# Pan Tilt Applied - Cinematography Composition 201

What is up, guys? My name is Matt, working for Cinematography Database, and today we're going to be doing our very first Cinematography Composition 201 series, where we're actually going to be looking at camera movement or dynamic composition.
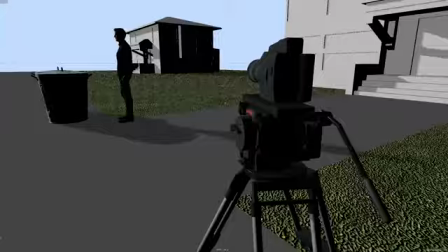[0:13]
There's another way of talking about it. In this episode, we're going to be looking at just doing panning and tilting,
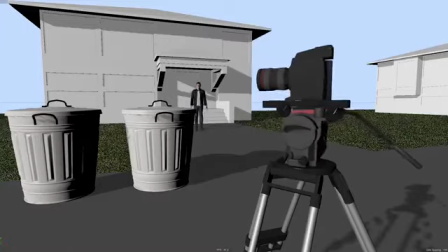[0:18]
and we're going to be looking at a really simple example, but I promise as we move forward, we're going to be incorporating sliding, jibs, techno cranes, dollies, everything you would see on a normal movie set. We're going to be breaking down one shot at a time with a camera movement or some sort of scene, and I'm going to be showing you different examples of how to cover it, and it's up to you to take away what you want from this, and maybe you like a particular shot and you're going to try to recreate it, or you just learned about a new concept that you'd never seen before. In either case, I hope you enjoy the 201 series. Let's get right into it.
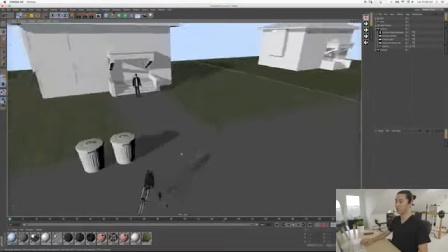[0:48]
Okay, so here we are in Cinema 4D, and I've put together this little scene here, and of course this camera is possible because of Cine Designer, our plugin.
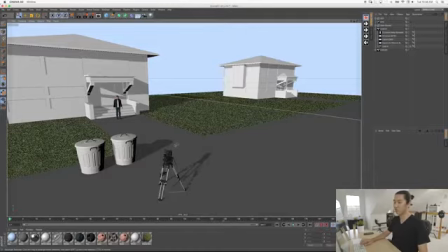[0:56]
And what we're going to be doing in this scene is we're going to be covering this man walking to his trash can in several different ways.
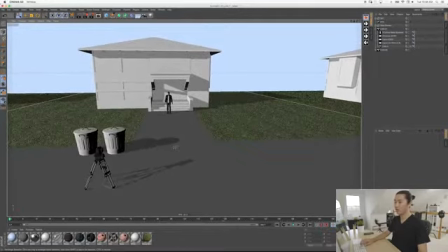[1:03]
I'm going to try to talk you through my thought process for choosing the different types of camera movement.
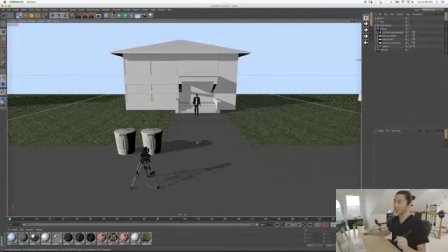[1:08]
And of course, we're going to be only using panning and tilting in this example for this episode. So let's let this scene play out. It is pretty simple. He is walking from the front door of his house to the trash can and then stopping. This actually kind of reminds me of, I think, the opening scene of Gone Girl.
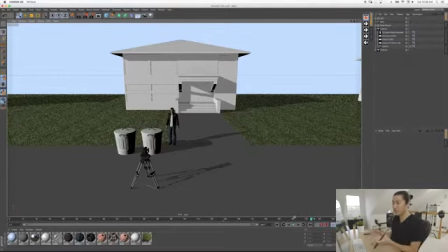[1:26]
And it's, for some reason, there's something about that scene where he walks out and he's at his trash can and he realizes that the paparazzi's all left him and he's like alone. I think that's what's happening in that scene. And there's something about that scene that really sticks with me. So it kind of inspired this setup for me.
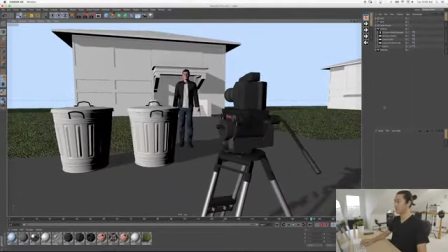[1:39]
And so what I'm going to do is I'm going to move this behind the scenes camera here, right behind the tripod. And it's pretty much like you are the camera operator. That's the idea of this point of view. And I'm going to be showing you how we use panning, which looks like this. I think we're all used to panning, and tilting that looks like this. I'm going to show you how to use pan and tilt to cover this scene in a couple different ways.
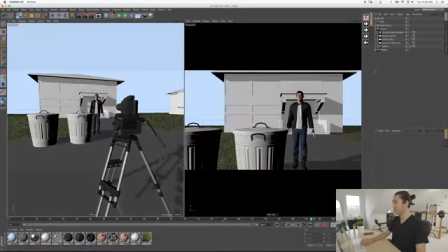[1:59]
So let's actually look through the camera. Pretty straightforward. Again, panning is this left to right rotation movement on the tripod head, and tilting is this up and down movement. I think we all know this. So we're looking through a virtual Canon C300 right now, and what focal length are we at?
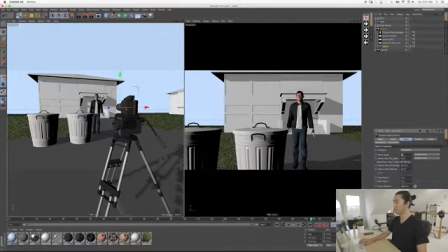[2:16]
We're at a 21. So what I want to do is start with a 40mm.
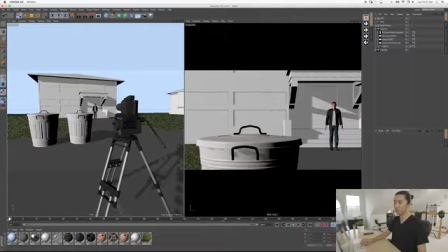[2:20]
And I'm going to show you something about camera movement that I think is important, is that we call this the starting position or 1. And this actual move here has two parts, so we're going to call it 1 and 2. This is something that you would use on set. So this is the starting position, this is going to 1, and now he's walking to 2.
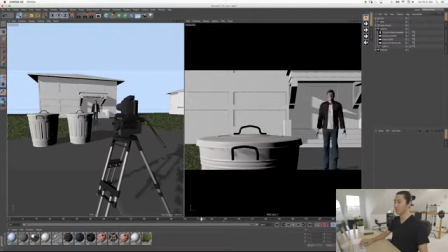[2:39]
And you can see in this composition, it's not working out very well. This is kind of an awkward frame in a way, and then we end up with his head crop. So how are we going to fix this? We're going to actually start with the 2. I actually think 2 is probably the most important part where he's going to land.
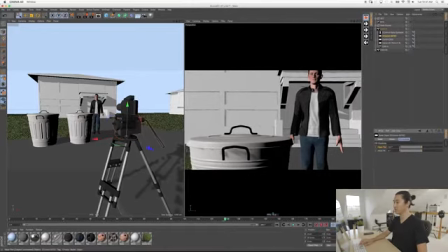[2:54]
What we're going to do is we're going to pick the framing for when he lands. So we're going to move over, we're going to pan over there, we're going to tilt up,
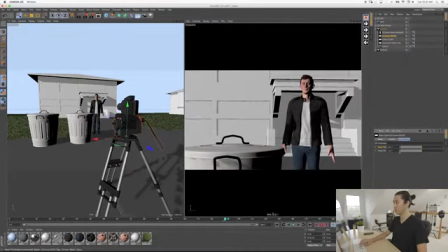[3:02]
we're going to pan right, tilt up a little bit more, and in Cine Designer here, we're going to set that keyframe, and we're going to go to his starting position or his 1, and I think that we should start this one kind of like,
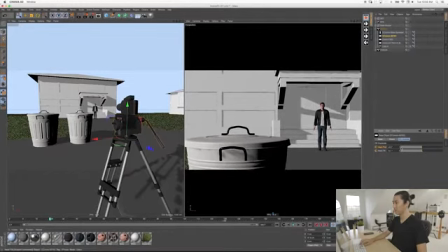[3:18]
I don't know. I think like this. So a little bit more in the headroom, a little less in the foot room. Some sort of this composition like that. And let's watch this play back. We're going to go to the start, and we're going to hit play. So if you watch on the left, you can see that the camera is tilting up ever so slightly.
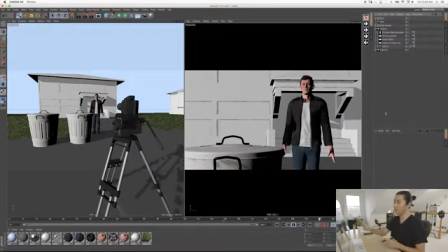[3:34]
It's a very small tilt. And on the right of the frame, we can see what the actual shot looks like. So he's going to start head to toe and slowly walk into frame, and the camera is just slightly tilting up to catch him. So that is an extremely basic example, but it's something that is pretty important to be able to do as a filmmaker,
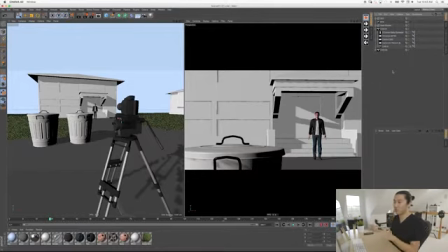[3:51]
is to add some sort of movement to a scene like this to keep the person in frame. This is a shot that you would see in a lot of like romantic comedies, dramas. It's just somebody walking from point A to point B, and there's a lot of different ways of covering it, and you're gonna get different feels depending on how you do that.
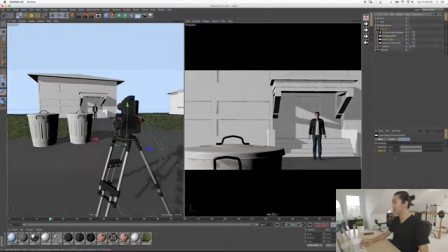[4:07]
So let's do a slightly different camera move in this case, and what I'm gonna actually do now is I'm going to start with the camera way up in the air, like this.
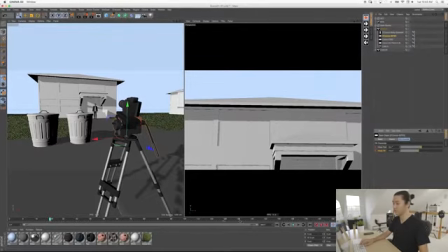[4:15]
So it's kind of an establishing shot in a way. So we're going to set that as the first point, and then as he walks to number 2,
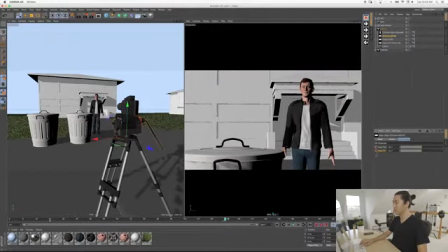[4:21]
I'm going to then tilt down right back into that same composition we had before.
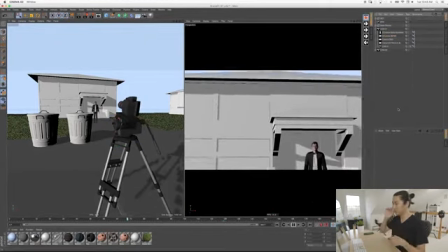[4:26]
So let's take a look at what this looks like. On the left, the BTS, you see the camera tilting down, and on the right, you see the actual frame.
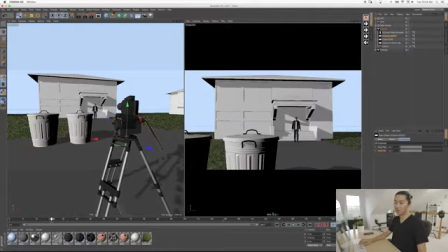[4:34]
So I'm pretty happy with that shot. I like that a lot. So we're at a 21, and let's look at our starting frame. So what are we going to do that's a little bit different here? So we looked at starting, keeping him in the frame the whole time, and then we have him also being introduced.
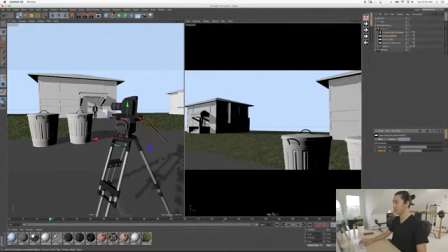[4:47]
We could do something like this, and this is a little bit odd. It's a little bit strange.
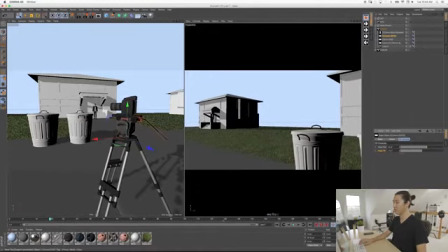[4:52]
I'm not sure how this is going to really turn out. Say we start over there, or maybe we start something like this.
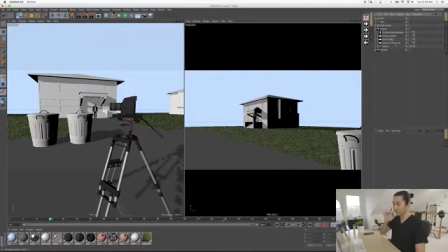[4:57]
Like we're kind of looking we're looking off into the distance here. Maybe there's something in the movie that we want to show off. Maybe we're just showing off what the neighborhood looks like. So we'll start here, and we're on a wider lens, and by the time we get back to 128 here,
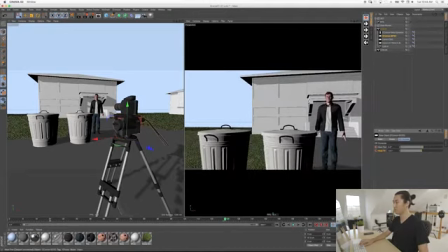[5:11]
that's the keyframe, we are going to pan over to reveal our main character and also these trash cans.
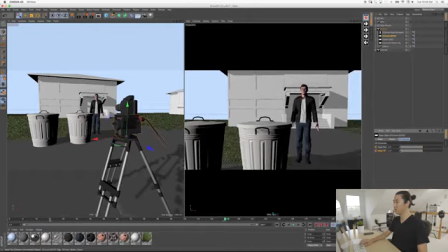[5:17]
So this is a weird shot, but I wanted to just show you a couple examples that were pretty different.
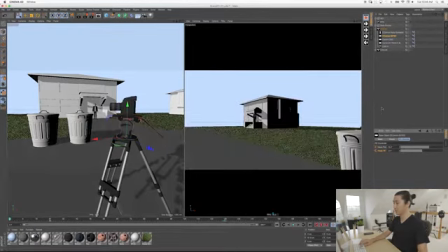[5:22]
And we're just using pan and tilt here, so I don't even know what this is going to look like, but we'll watch here.
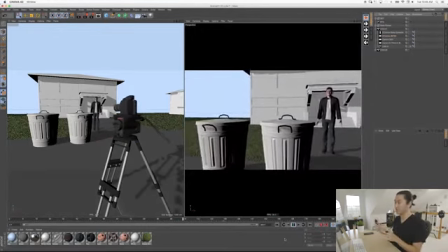[5:27]
So the camera pans over, it's a little fast, probably do it a little bit slower, and we reveal our talent walking into the frame.
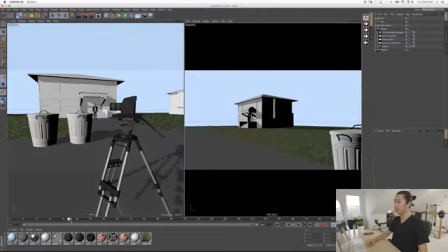[5:33]
So I'm not mad at that. I think I would just do it a little bit slower. So again, we're slowly panning and also tilting in.
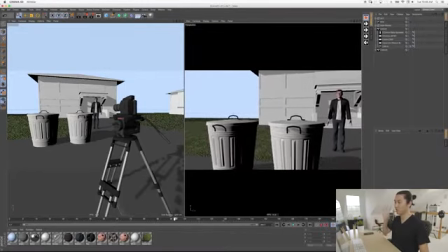[5:40]
We reveal these trash cans, and we reveal the house, and we reveal our main character walking up to the trash cans. So those are pretty cool examples. Really simple. I know this 201 series, we're going to start with some really basic stuff, so panning and tilting, but we'll be moving into covering more complex scenes and then throwing in sliders, dollies, and jibs, and I'll be showing you different ways of using those tools to cover simple shots and eventually more complex shots as well.
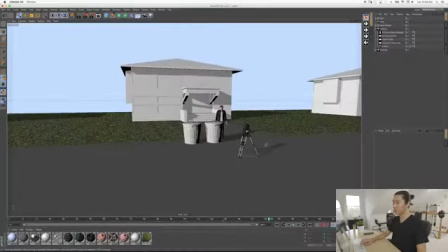[6:06]
So let's look at one more camera placement and example before we end this episode. So that was a couple shots, all possible with panning and tilting from this one camera position.
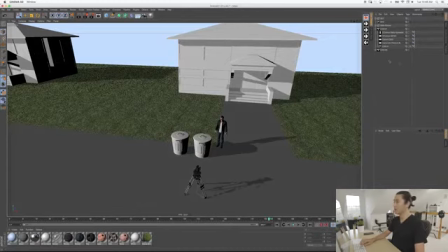[6:15]
And because we're not dollying, we're not craning, we're not moving the camera at all, what I'm gonna do now is create another camera position and do some of the same that we were doing before.
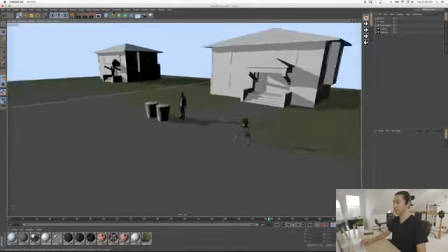[6:24]
So now we've moved our camera over here, right?
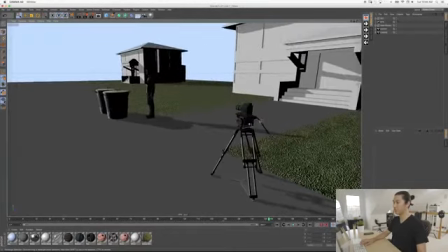[6:27]
So we're gonna be ending in a profile you can see here, and I'm gonna show you a couple different moves that I've thought of from here
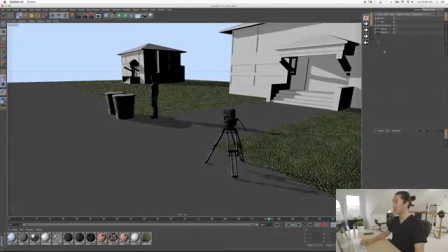[6:34]
that should be fun and show some good examples of how to use pan and tilt for covering a simple scene like this.
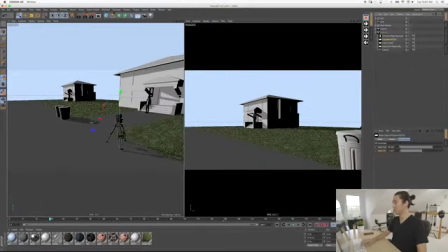[6:40]
Okay, so our talent has gone back to his first position, and let's pan our camera over.
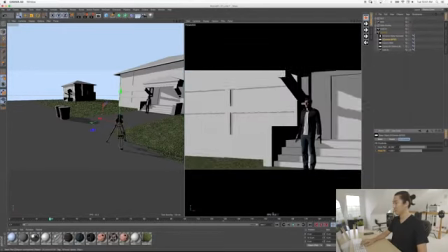[6:45]
Oh, I'm looking through the wrong camera. There we go. Let's pan our camera over, and we're gonna start here, right?
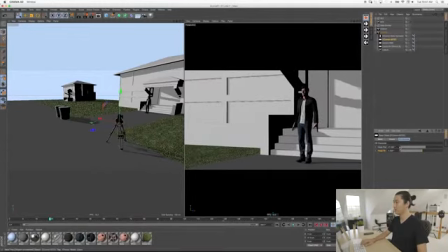[6:52]
So we're gonna start in this full shot, and because he's actually moving in this case, we are going to keep him on the right third of frame and give him, we're gonna give him space, negative space, in the direction that he's looking. And this is a very standard way of composing a scene like this with motion.
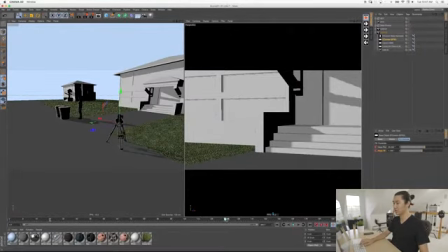[7:08]
And as he goes to his second position, let me just line that up.
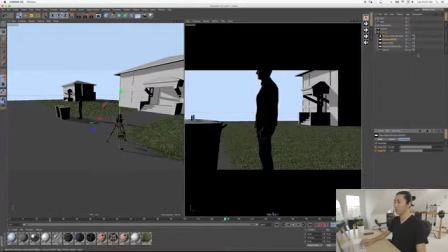[7:13]
As he goes to his second position, we are going to pan over with him and land something like this.
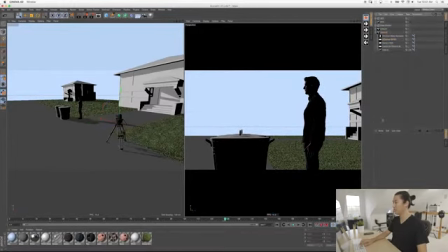[7:19]
So we land in a profile. So a different shot from before. And then let's look how this looks.
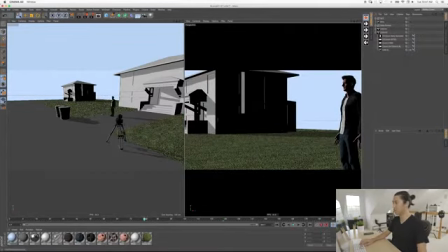[7:24]
I think in the middle, I kind of lose him about here. So I'm gonna do a correction. This is something that you have to do with 3D animation.
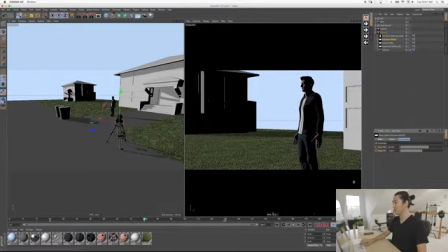[7:31]
It's not something you have to do in real life, but there you have it. So let's look through this actual shot.
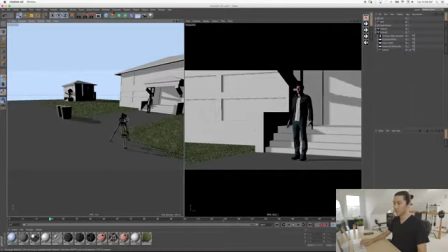[7:37]
Again, on the left, I'm moving a little bit closer to the camera for a better behind the scenes view, and we'll see how much is tilting.
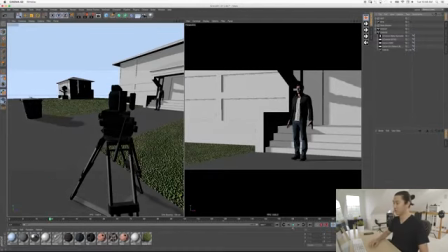[7:43]
And then of course on the right, we're looking through the actual camera. So action.
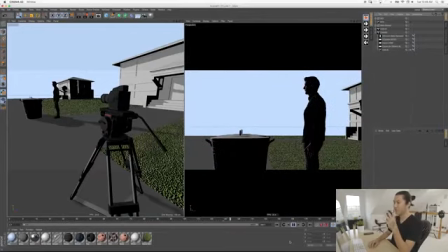[7:47]
The talent walks over, it's a little bit fast, and the camera simply just pans to keep him in frame.
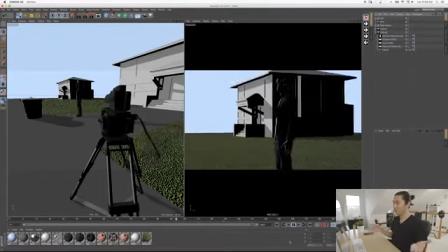[7:53]
We'll look at it one more time. We're keeping him in a full shot, and he ends up in a medium shot or a 3/4 shot by the end.
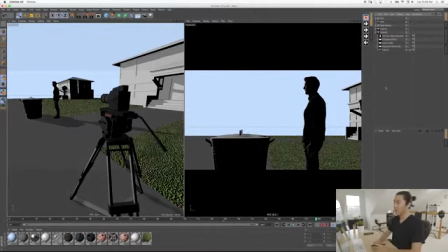[8:01]
So I'm pretty happy with this composition and this dynamic camera move. We're keeping the talent on the right side of frame the whole time. That's something that's nice about camera movement, is to try to keep what's important in the same place so that the viewer doesn't have to move their eye, and you can see that we've done that.